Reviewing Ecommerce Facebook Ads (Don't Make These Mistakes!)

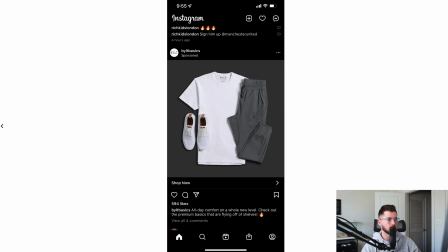16:30 Very straightforward, just showing off the product. All day comfort on a whole new level. I really like how it's showing off like all day comfort on a whole new level. Some people be like, oh, it's a t-shirt, you know, it's some pants, get it now for 20% off. Like it's really selling the benefits of purchasing the product versus like,
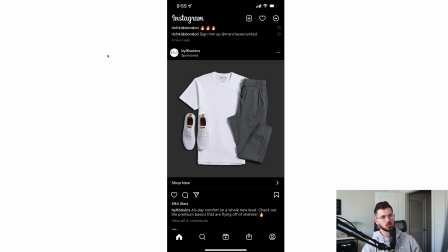16:49 hey, it's 20% softer than your standard shirt. Really love Jackson that they're focused on more specifically.
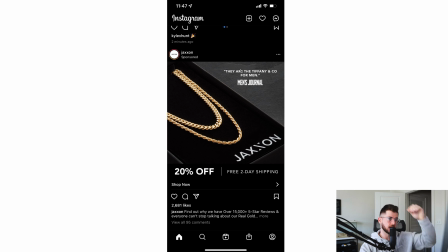16:57 Showing off some social proof right here. And a little bit of authority from Men's Journal. So that's pretty cool. And also, I was just recently on their website. So I know I'm more like in the aware category right here of 20% off, free 2-day shipping, things like that.
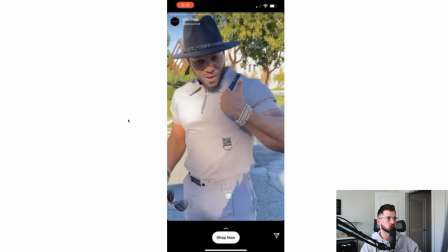17:10 Another cool, just, I've been really enjoying these specific ads right here of people just talking about their fit.
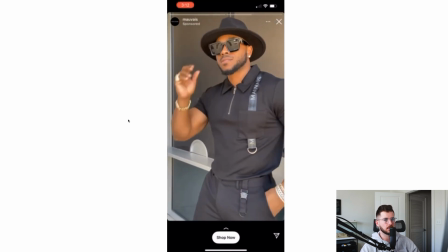17:18 It's an Instagram story. I've been really enjoying this, showing off the fit and everything like that, because basically you're just painting the picture in the prospect's mind of, hey, you could look like this.
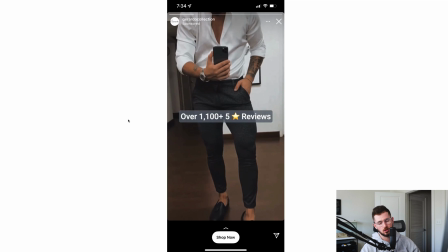17:27 You're showing off everything, you're talking about it, and yeah, it works good. One of the clothing brands we worked with, we've had a particular ad like that, worked super well.
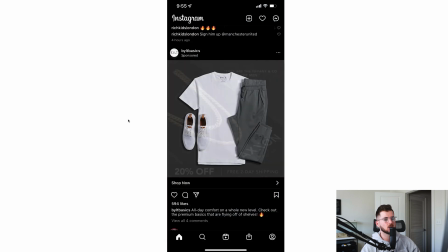17:35 And also to it looks like something you would see, you know, on your Instagram story.
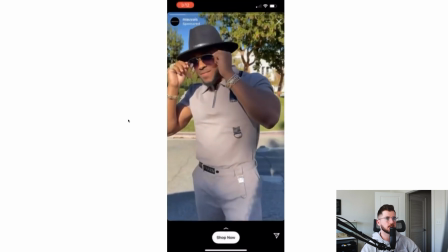17:40 Flipping through Instagram stories and everything like that, you would see something like this of, you know, it looks very natural, organic and everything like that.
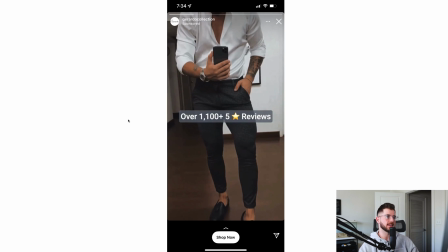17:47 So this is one where I feel like the organic text just does not fit. You're showing off a very luxurious kind of feel, but this organic text actually brings down the feeling of it and the maturity of it due to that. So that's some instances where a rule needs to be broken.
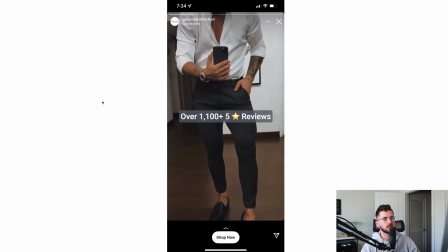18:04 So in this case right here, you can see, just look at the feel of what the guy's wearing and everything.
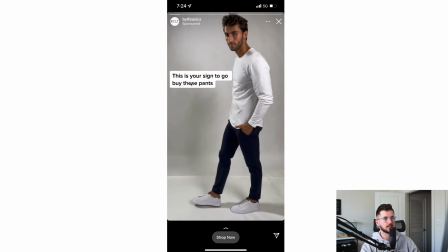18:10 You know, in fact, I didn't screen record this one right here, but it's just like, this is just trying to go buy these pants. There's a few more texts that pop up and it's just this guy in front of the camera and stuff.
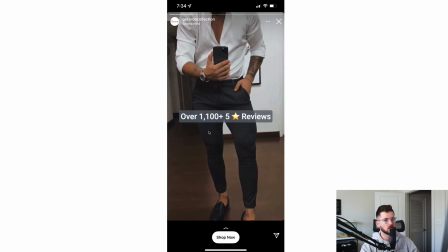18:19 But then you look at this, nice watch, nice dress shirt, nice pants, nice shoes and everything like that, you know, nice area. This organic text just does not fit. So you really need to understand that when you're, you know, you're advertising of who is the demographic you're going after.
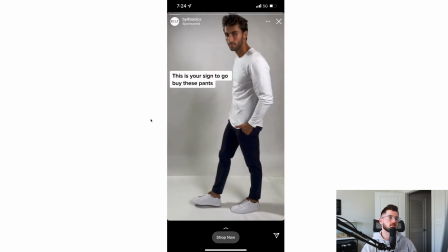18:36 This is going after a more prestigious demographic. This is going after a more, don't get me wrong, Built's still I love Built. I wear them all the time. Love their stuff a lot. But, you know, they're a brand that's going to be, you're going to spend $75-100.
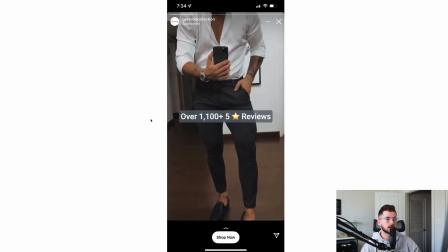18:48 This brand right here, it looks like they're going after a more luxurious demographic. Because you're going after that more luxurious demographic, maybe a few $100 AOV, you need to really focus and build that into your creative specifically.
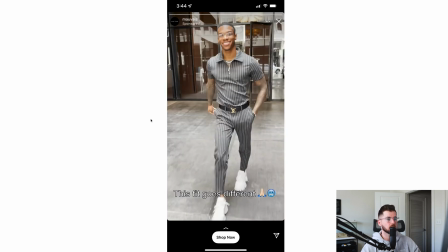18:58 I would say the same exact thing for this right here. This just does not fit well. Now again, I haven't visited these people's website. There might be $50 pants, $30 pants, but just from the prestigiousness of this, between just how like everything's like just the brand positioning right here, the, you know, the feel of the scene, the location,
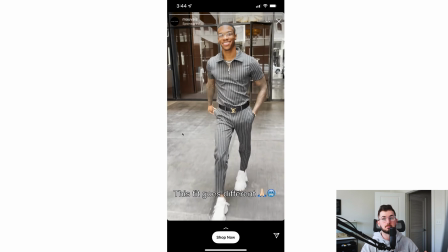19:17 you know, I see the Louis Vuitton belt and everything like that. Like this to me seems like it'd be a prestigious brand, so I need to make sure that I articulate that with my messaging and everything.
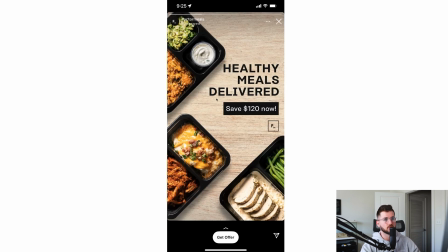19:25 So like I really love how, like, you see how this blocky text, just very clear, easy to articulate, this little white, like this black background.
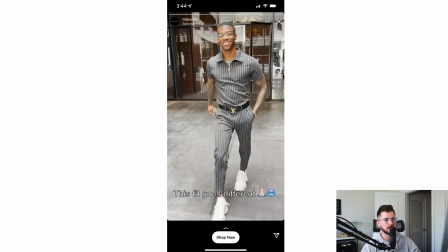19:32 I feel like we put something on this or this,
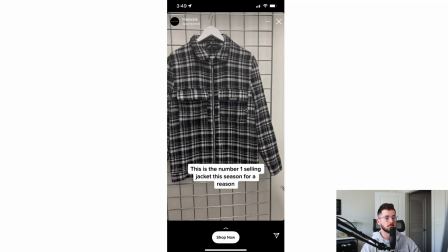19:35 it would look really good and feel a little bit more towards my specific like thing we're going for. Now you can see right here, I don't think I ever screen recorded it or not. In a way, we kind of can counter that again because just the location. You can see how the scene and the location, same exact brand,
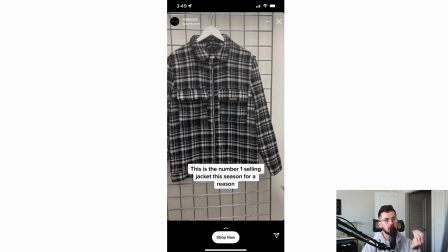19:55 but the location, the feel feels completely different, and this almost feels more natural. So you have to understand that all of these different things go into play, like your location, your scene, your actor. You know, if you're selling a teeth whitening company, if you're selling teeth whitening product and your actor has really bad teeth, like that's not going to convert.
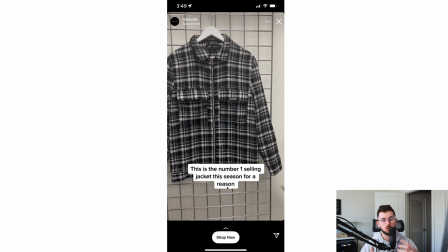20:13 You know, and that's something as an advertiser you have to look at for of who the models are and do they portray your ideal character in a sense. So, you know, you got to look at those things. This scene right here, it's just this shirt hanging on this thing right here, and it's, you know, literally just like this text right here, and it's a phone kind of going around it.
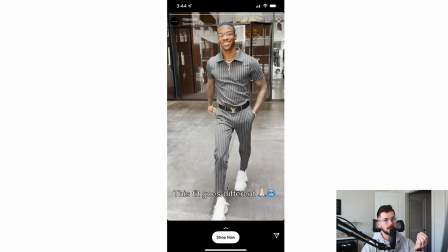20:30 But the scene doesn't feel prestigious. This scene feels a lot more prestigious. I think it's this one right here.